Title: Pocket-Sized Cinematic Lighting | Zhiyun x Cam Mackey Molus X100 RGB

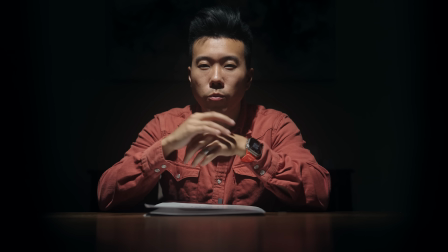Lighting is one of the most important elements when it comes to creating a cinematic image.
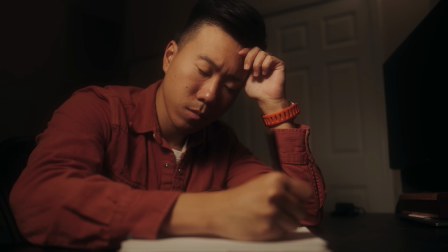But no, it doesn't have to be complicated. Intentionality is what makes a frame stand out.
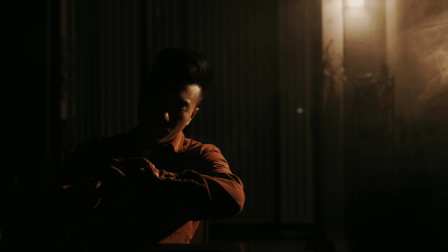And limitations only serve to flex your creative muscle.
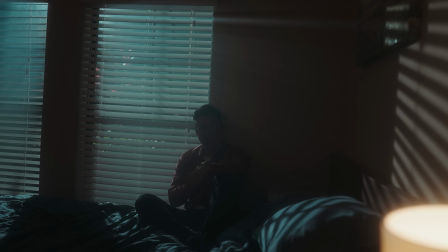So today, we're gonna create 5 cinematic scenes lit with just one light. And the light we're gonna be using today is gonna be from our sponsor, the Zhiyun Molus X100 RGB light, made in collaboration with Cam Mackey. We'll showcase what this pocket-sized 100-watt light is capable of, the features that make it so versatile, and who it's for.
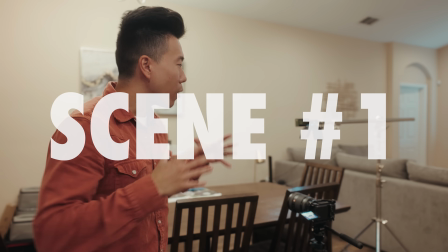But first, let's go ahead and create some cinematic images. For our first scene, I wanted to create something like an interrogation room vibe from like a crime scene.
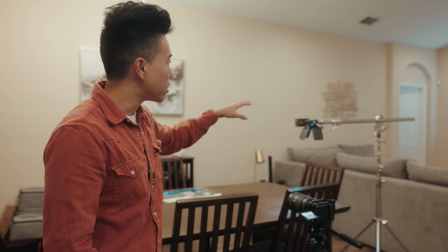We're gonna have the light above us to create that overhead lighting, and to do that, we're gonna put the X100 RGB on this boom stand,
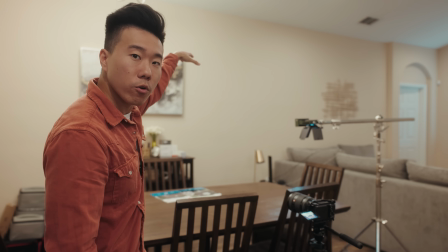on the C stand, and we're gonna raise it up and over where I will be sitting in the chair over here,
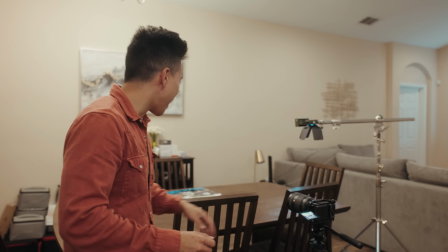and I'll be like looking at some documents, you know, looking all mysterious.
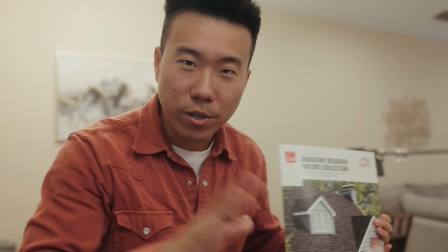These documents are actually just color options for shingles because we're replacing a roof. I know, really boring adult stuff, but pretend they're very classified documents that I'm looking at.
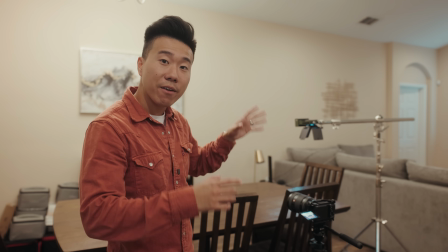And then on the X100 RGB, we have the Fresnel attachment to create a harsher light,
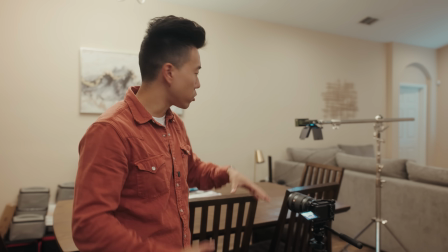and also the barn doors to contain that spill, so it's really just hitting the table and my face,
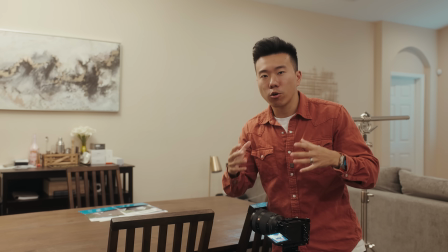so the background stays nice and dark. Color temperature wise, we're probably gonna go for something cooler or neutral to give that harsh, cold vibe.
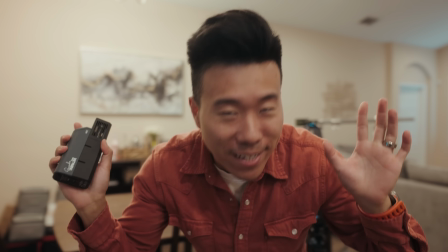And we're gonna add haze, because haze makes everything more cinematic.
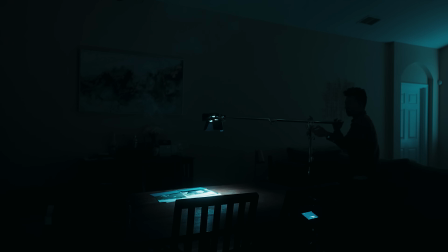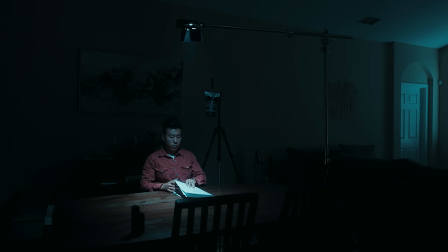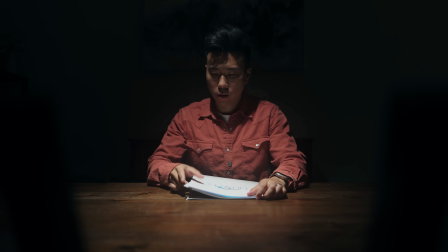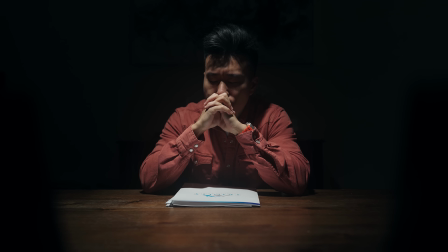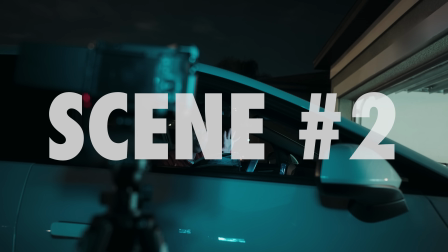So for the second scene, we're gonna do a little bit of a car scene, right?
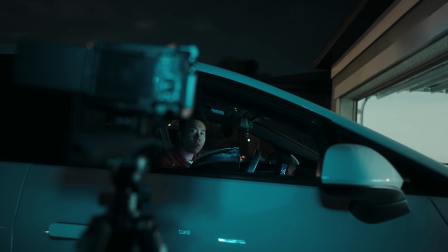I'm gonna be sitting here, I'm gonna be on the phone, and my goal is to kind of create lighting on my face that's gonna replicate, you know, the bluish lighting that's coming from the infotainment system. And the nice thing is the Molus X100 RGB light is really compact.
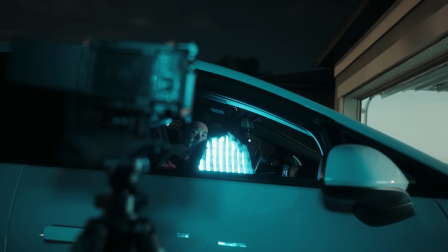I'm gonna go ahead and throw the softbox on there to go ahead and soften up that lighting, add a little bit of a grid on the front so that way it doesn't spill too much,
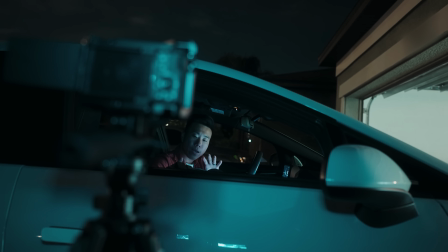right? It's very directional is the goal I'm going for. And then in the HSI settings, or the color settings of the light, I'm gonna go ahead and set it to this blue color, and we're gonna go ahead and just shove it into the dash compartment.
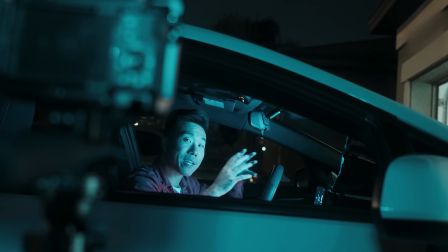And now I can light this scene, making it look like it's coming from the infotainment system, but with a much brighter source, even though I only have this light at like 5%, but that's enough to kind of give me the proper exposure.
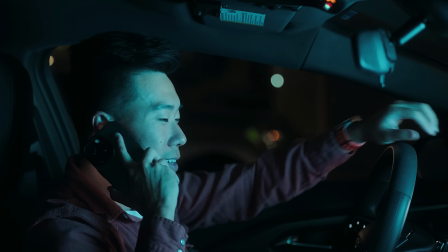Incoming call from your wife. Hey. No, I just got home.
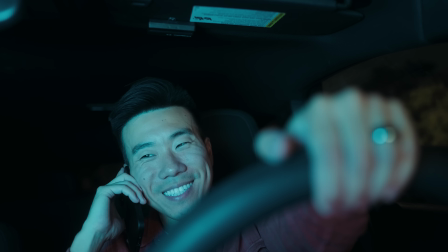Yeah, when do you get back from your trip? It's been like 2 weeks. I miss you too. I'm really excited.
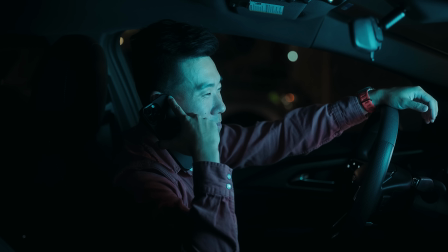I'll make you fried rice when you get home. I know, my special. Okay. All right, bye.
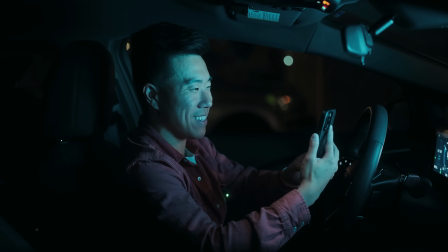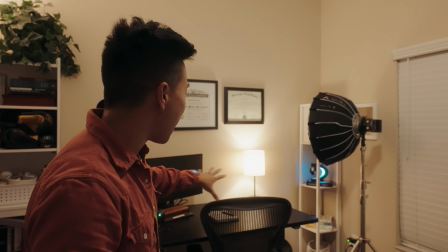And then for the third scene we're gonna do this like late at night, working at the desk, you know, with like a warm little light casting onto you.
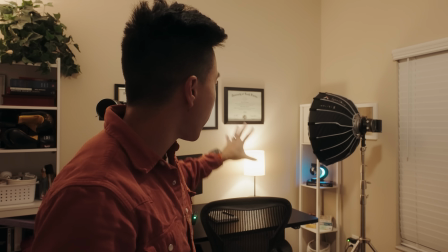We're gonna be using a practical light in frame. We're gonna kill all of the house lights and just use that as a way to motivate our lighting source so that it feels more natural.
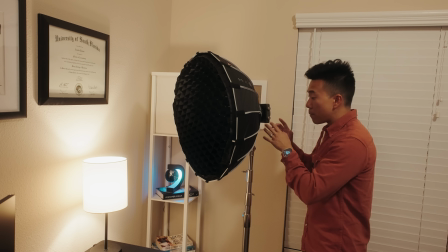We're also gonna be using a Bowens mount adapter,
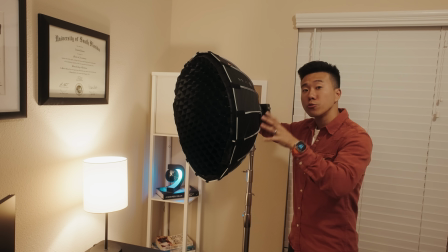so that way the X100 RGB can be mounted onto a larger softbox to give us a softer look.
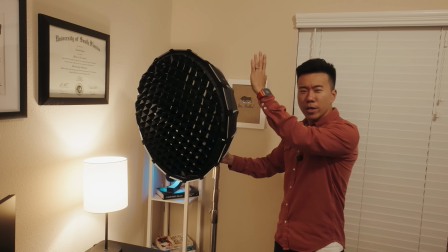And we're gonna position the light just about in front of myself, you know, a little bit diagonal front on, to create that Rembrandt lighting.
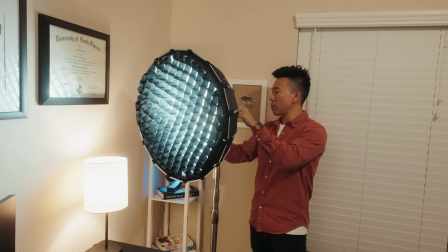And then for color temperature, I think we're gonna go ahead and set it to somewhere around 3000 Kelvin,
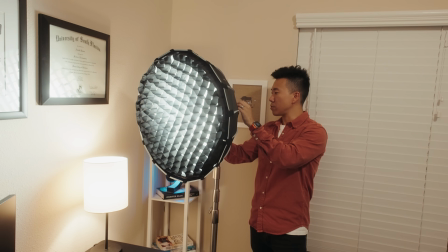so that way it matches the look of the practical light. Yeah, that looks good.